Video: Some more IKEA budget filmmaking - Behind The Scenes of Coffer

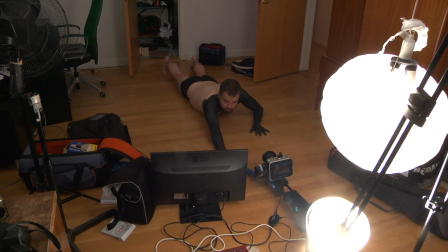So this is me crawling around in my underpants with black paint on my arms. But let's back up a bit.
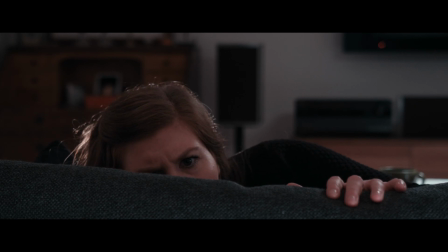The other day, Lotta and I were sitting in our living room when I realized that we have an old chest or coffer.
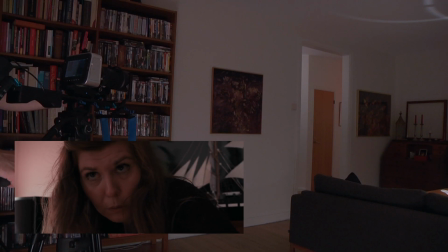So I said to Lotta, maybe that could be a movie. And now it is. So here's a quick look behind the scenes of Coffer.
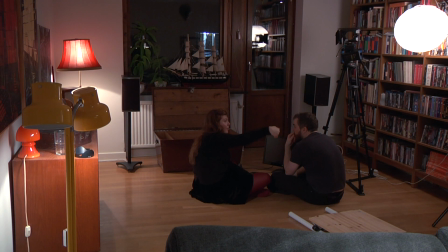The area of our apartment where the coffer is pretty dark. So to light it, the first thing I tried was to take one of these IKEA paper lanterns,
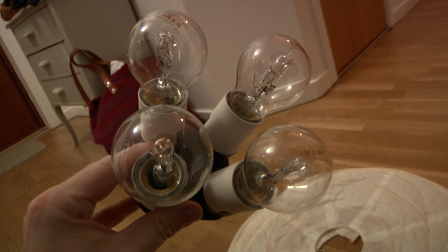stick 4 IKEA halogen bulbs in one of these adapters from eBay, and put it up in the ceiling.
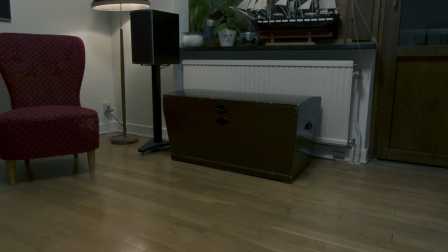And I got this. But this is pretty flat and boring, so I took down the paper lantern and instead replaced the bulb in this light with the biggest bulb I could fit in there, which in this case was a 150 watt. And I got this.
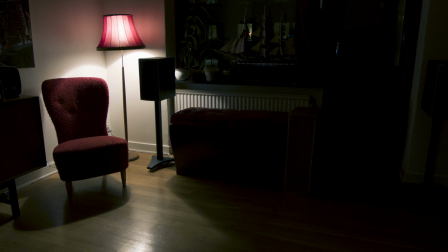Now the right side of the frame is way too dark, but this is, I think, much closer to a look suitable for a horror film. That's something that I keep having to remind myself. Simple is almost always better. In the bedroom of Lights Out, I was at first taping lights to the wall and trying different things,
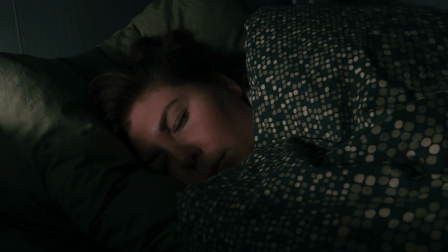but in the end what I found worked best was to just put the strongest bulb I could find into the bedside light. Simple and just the moody look I was after.
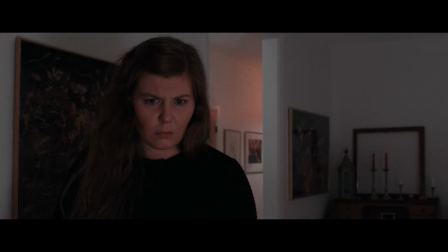So my strategy for this film was to use pretty strong bulbs in the fixtures that were already there and then just lighten up certain areas with the paper lantern.
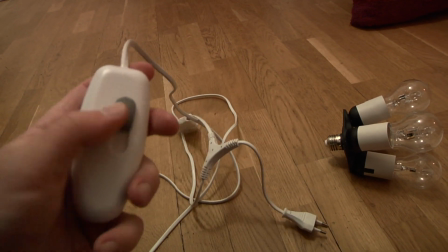So I used an IKEA dimmer to be able to adjust the strength of the light.
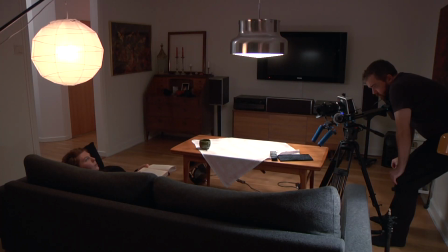So for example, in this shot, I hung the light just above Lotta's face and kept it pretty weak just to raise the exposure on the face a little bit.
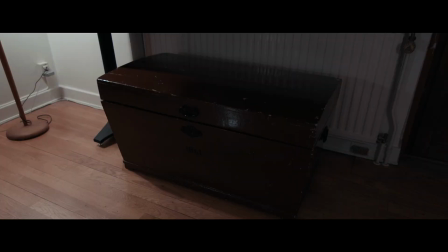There are a few visual effects shots in this film. The first one is the coffer opening by itself, which was just a simple animated mask.
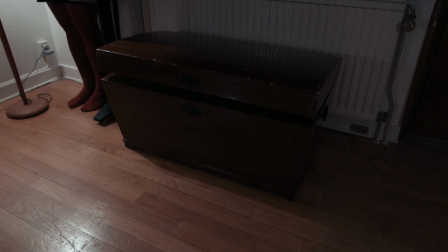We shot Lotta opening the coffer with a shoehorn, and then one shot without her and the coffer closed,
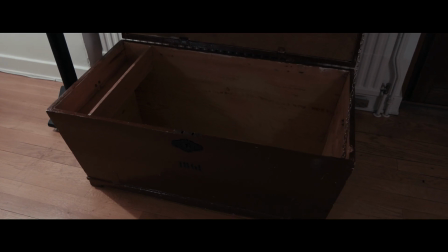and one without her and the coffer opened, and put it all together. The second is walking up to the bottomless coffer, and here I once again turned to Blender.
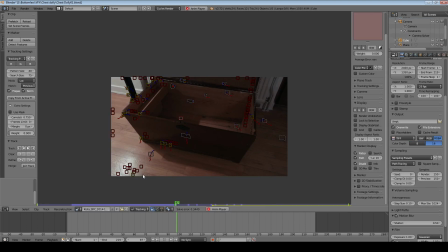I did a camera track and modeled an extension to the coffer.
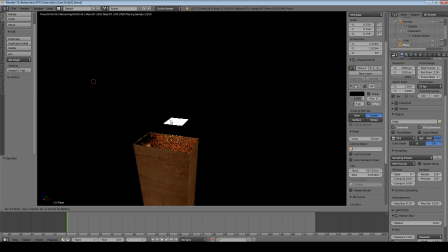I took some photos of the coffer to use for textures and tried to place virtual lights in roughly the same place as the actual lights.
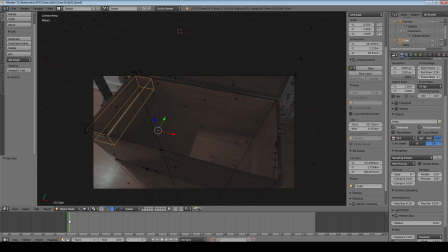I then rendered out the last frame of the sequence where you see the most of the inside of the coffer, and it looked like this.
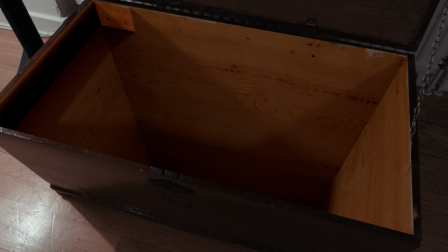Pretty terrible. But with some color correction and retouching, I got this.
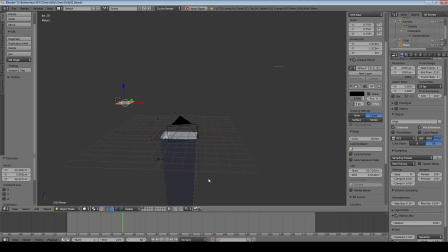And this image I then reprojected onto the 3D geometry as a new texture.
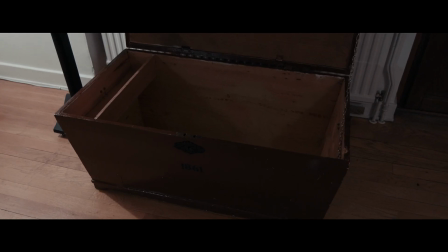Now I could delete the lights of the 3D scene because the shadows and light are now baked into the texture, and it's a quicker render as well.
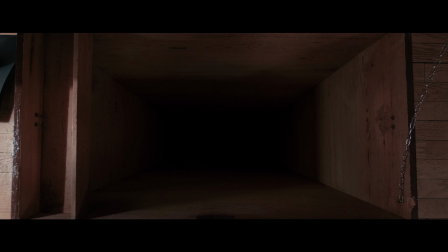When we see the marble fall down into the darkness, it's a 3D sphere made to look like the marble.
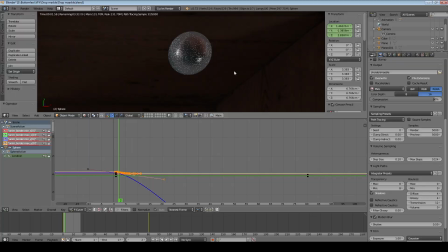Since there's a lot of motion blur, I didn't have to get it to look exactly like the real marble.
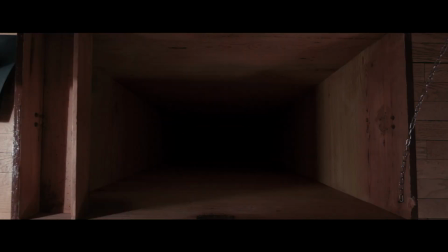This view of the coffer is just a still image, and to hide that fact I added some grain, but I also took the reverse angle of Lotta, flipped it around, repositioned it, made it black and white and blurry, and then faintly laid it on top of the still frame to get some movements of shadow in the still image,
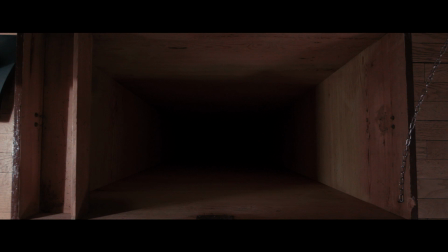all to try and make it less obvious that it's a still image. When my hand grabs Lotta, we had to move the coffer out of the way,
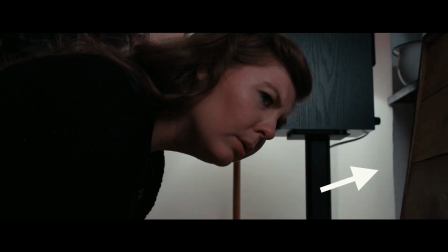but I cut out the lid from the previous shot and put it in here so that it looks like she's still by the coffer.
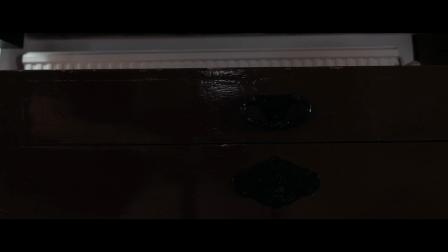This shot is 3 shots put together. First we shot the coffer closing.
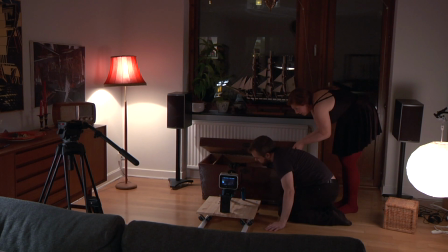Then we shot my hand coming out.
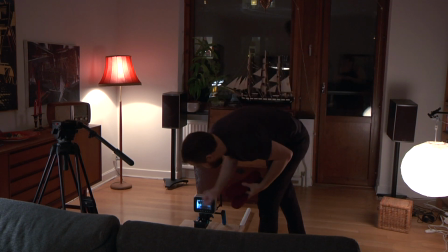And then to try and sell the idea that Lotta disappears down into the coffer, I wanted us to get a glimpse of her feet disappearing into it. So Lotta patted out her socks and then we dropped them into the coffer. So there's a quick glimpse of a pair of feet going into the coffer.
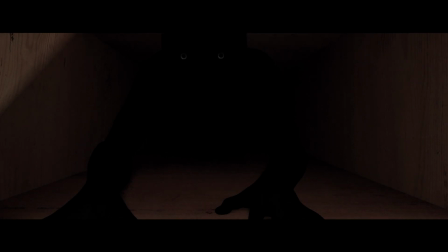For the very last shot of the monster, I don't know how to do makeup and I'm not all that good with 3D graphics either, but since it's a pitch black creature, I figured you don't have to see a lot of detail.
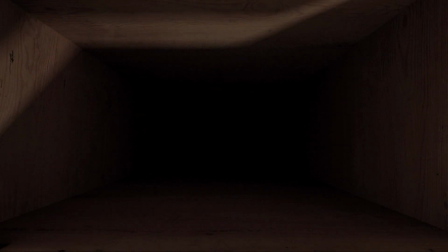So first I rendered out a view inside the coffer as the lid is opening up and letting light inside.
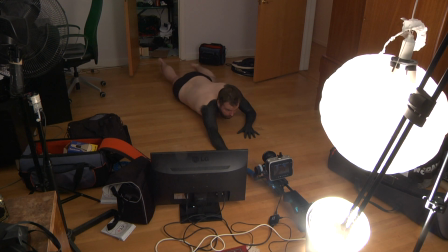Then I painted my arms black with just regular poster paint, so it was pretty easy to wash off, and I filmed myself crawling around on the floor.